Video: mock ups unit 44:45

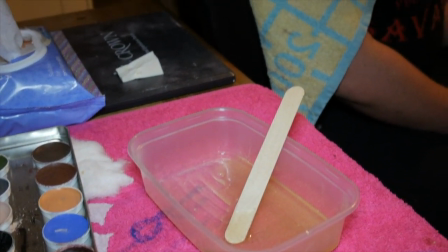I didn't want to show it in a good light, of course not, but I wanted to do the effects.
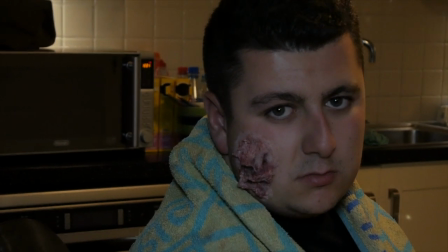I wanted to really like make a burn face mask, you know. So I really didn't know where I was going with this,
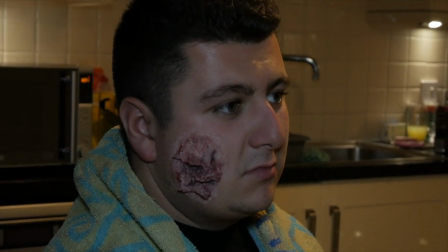so then I got my friend Jordan, who's a qualified media makeup artist who actually graduated this year,
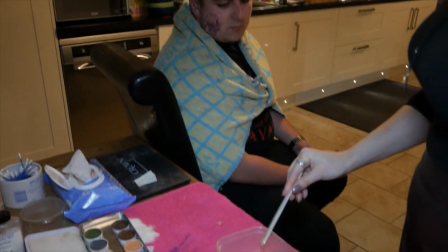to show me how to apply media makeup on properly to our test model Carl
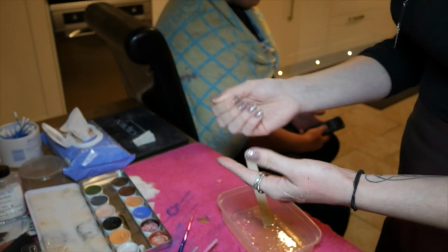at my house. She said you had to add a layer of liquid latex as a base,
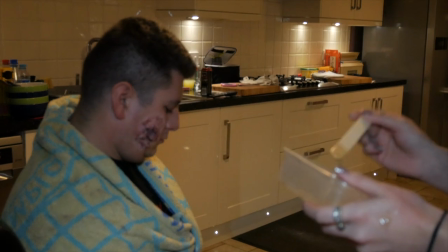then add ripped up pieces of cotton wool and tissue to
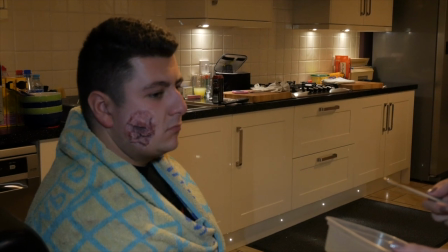create breaks and deformities in the skin,
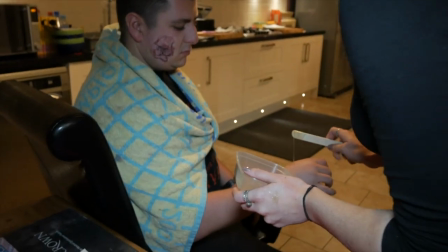and then after it sets you need to add pinks and reds to the cotton to give it that
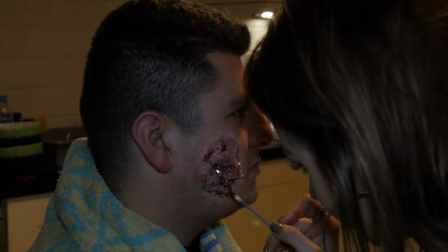agitated skin look and darker fake blood deeper into the wounds to give it more definition.
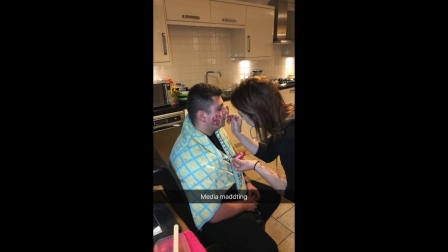I filmed a lot of her and took a lot of notes down while she was doing this to Carl, and then she put me on to doing a bit of painting as well.
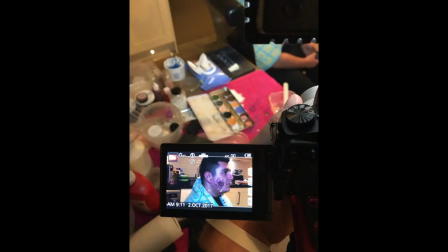She then had some gelatine, she melted it in the microwave, put it to a wooden lollipop stick and added it on top of the wound to make it look like fresh kind of pus,
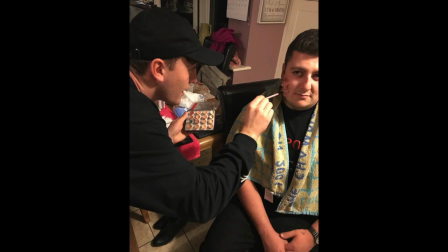like skin burst residue, and gives it that shine.
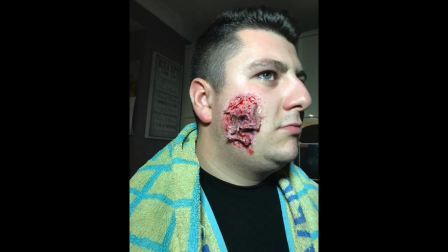She left the gelatine for me to use after so I could try it out, and to success we made it even bigger on Natalia's face with the same techniques,
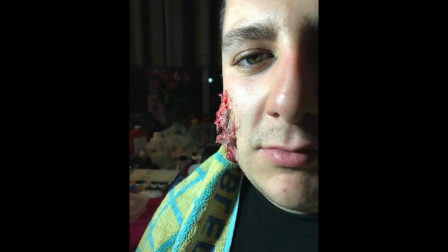just with cheaper makeup, and it came out better than expected. And there's some photos up on my website if you want to check them out.